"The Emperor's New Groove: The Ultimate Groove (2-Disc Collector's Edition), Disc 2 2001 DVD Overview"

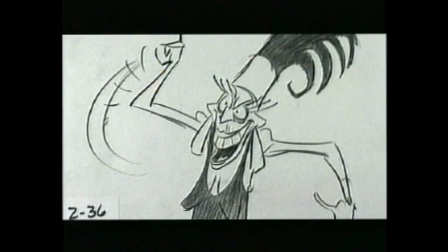Is there a pace that we like?
To the secret lab. Pull the lever, Kronk.
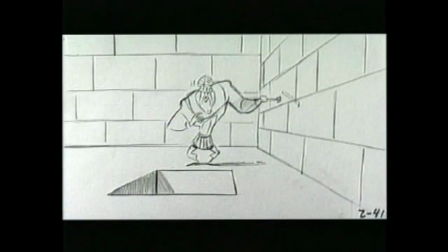Pull lever! What? Why do we even have that lever?
In our screenings, we present our story reels to Peter Schneider, Tom Schumacher, and other members of the Disney organization.
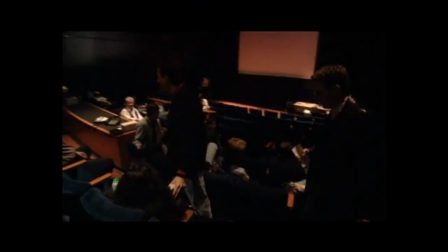So everybody's going to see the movie that we see in our heads and see if that's the same one they were anticipating.
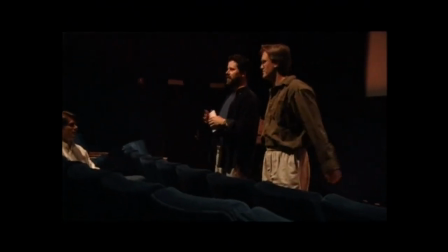What we're going to see today is Act 1, and it's about 20 minutes long. So we're going to have our 20-minute grand experiment that we retreat somewhere?
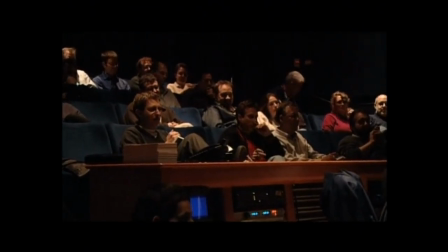Yes, to Story Room 2. Story Room 2, there'll be a note session afterwards.
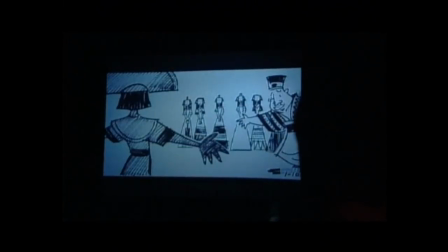It's time for you to choose your bride. All righty, trot out the ladies. Let's take a look-see.
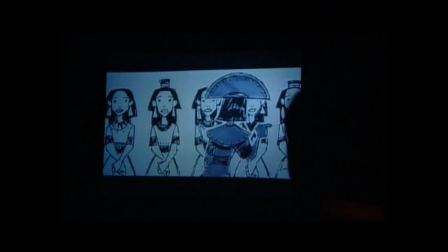Hate your hair, hate your face. Yikes. Yikes, yikes, needs a human head, that'd be nice. Let me guess, you have a great personality.
And sometimes it can be kind of painful because you discover a lot of things in that step. But it's also a very constructive step.
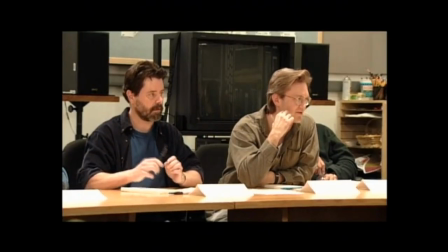We get notes that even sometimes when we don't want to hear them, they are the right thing, and we just have to grin and bear it.
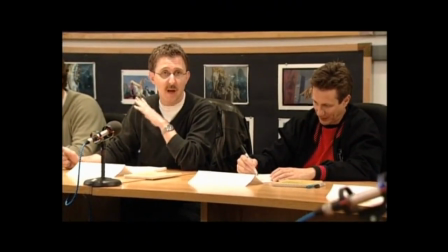One of the problems of doing comedy, a big comedy in our medium, which is probably why it's never been done,
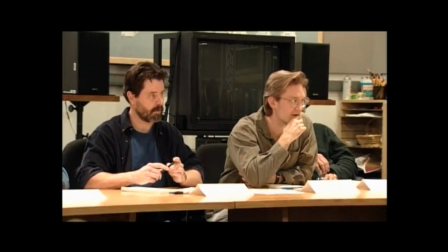is the 30th time we watch this, it will be less funny. However, things that are genuinely funny tend to stay funny.
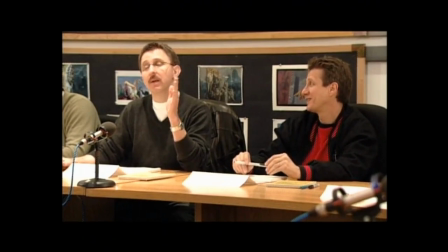I mean, I hate to be cruel, but the thing where he picks a bride has been in every version of this movie, and it still makes me laugh. Yeah. Go back to work. Thanks. It was fun. So, I have one last question. Okay. Once we're all the way through and it's been approved in story, where does it go next? Layout. Layout. You are good. Did I get it? You got that one.
Oh, yeah. It's all coming together.
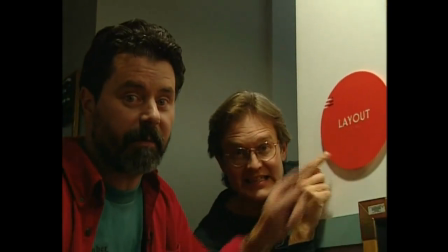So we've made it to the layout department. Come on in. Come on, let's go.
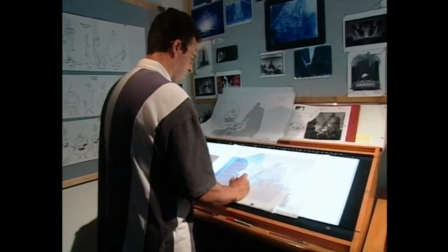What is it that the layout department does? They are the scenic designers.
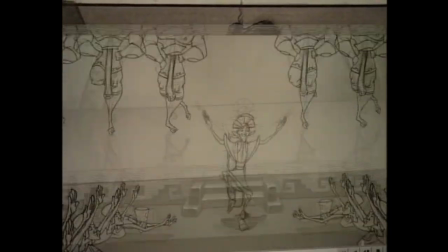They are our cinematographers. They create mood through their choice of shots.
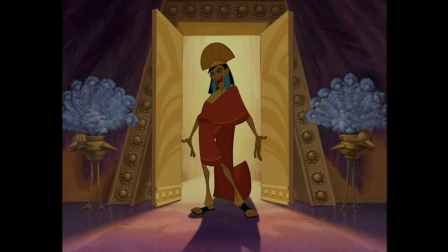And they have quite a big job.
Ha! Boom, baby!
So what we'll do is we'll go through the director once with the storyboards.
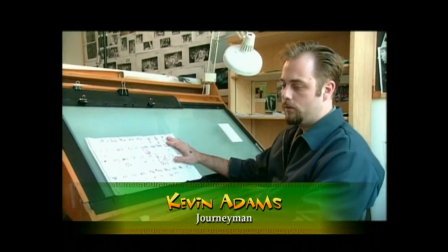He'll describe to us what he wants to see from the sequence.
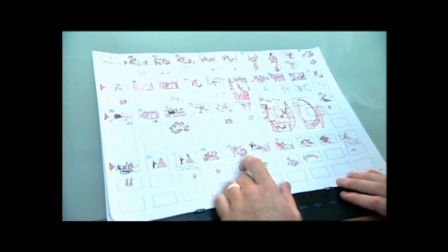And we'll go through and do these little thumbnails of the whole thing and sort of combine shots into camera moves and,
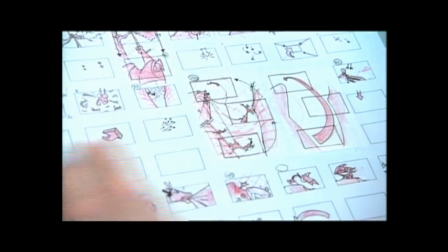just sort of plan out how the camera will tell the story in the sequence. Here we've taken a bunch of the storyboard panels and actually combined them.
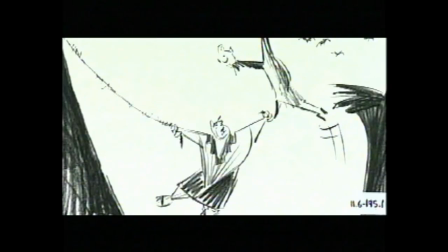Have a little idea for a camera move that's going to sort of fake the camera
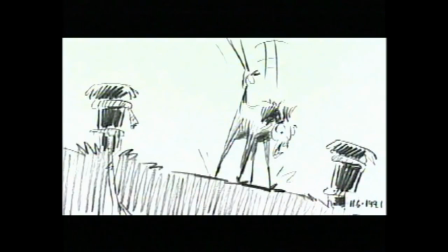going across up the wall and pitching up so that you have a strong upshot at the end.
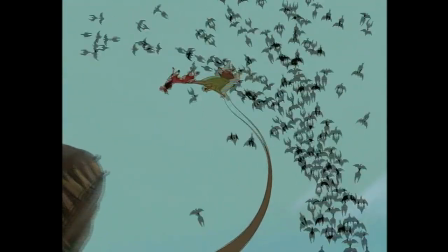The goal of the layout is really to stage the scene,
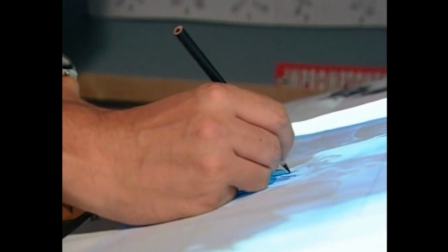to prepare the work for the animation, also for the camera, and for the background artist.
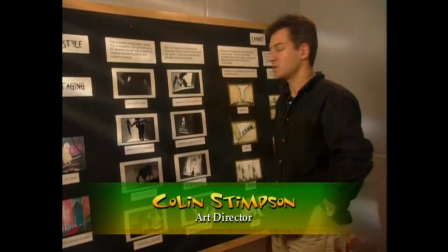In addition to defining camera movements, layouts can also be used to define feelings and express a mood.
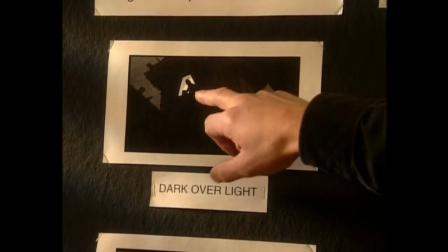For example, here you can see there's a mysterious figure in the window here, dark over light.
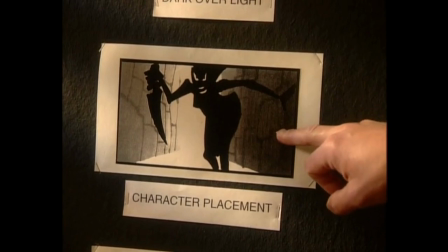Dark silhouette, very, very dramatic. Clear silhouette of the character.
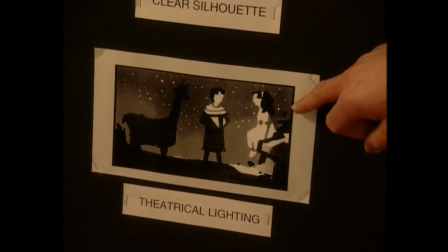Very theatrical lighting, where we use like a little spotlight for sort of the romantic moment down here.
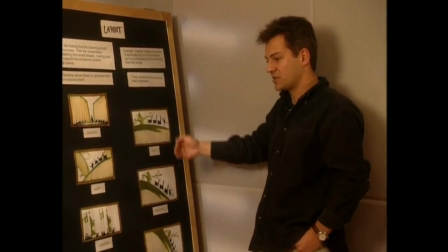And then when the artists are working, we try and really get them to push the idea to make sure that it's entertaining to look at.
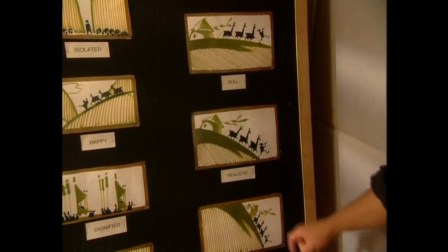These are three drawings, the same thing interpreted in different ways. A horizontal horizon, it really is quite dull to look at.
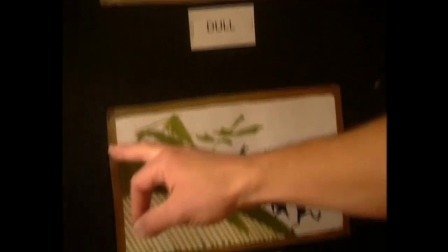Then once we pushed the horizons more to 45 degrees, it looks realistic.
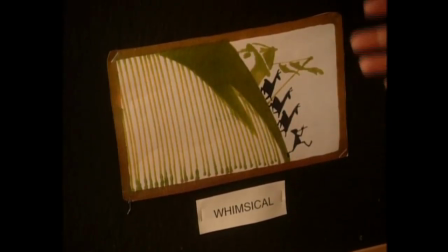But only when it gets down to here, when the hill is almost vertical, that it becomes whimsical and fun to look at.
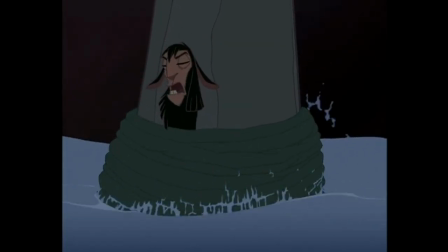I don't know about you, but I'm getting all funned out.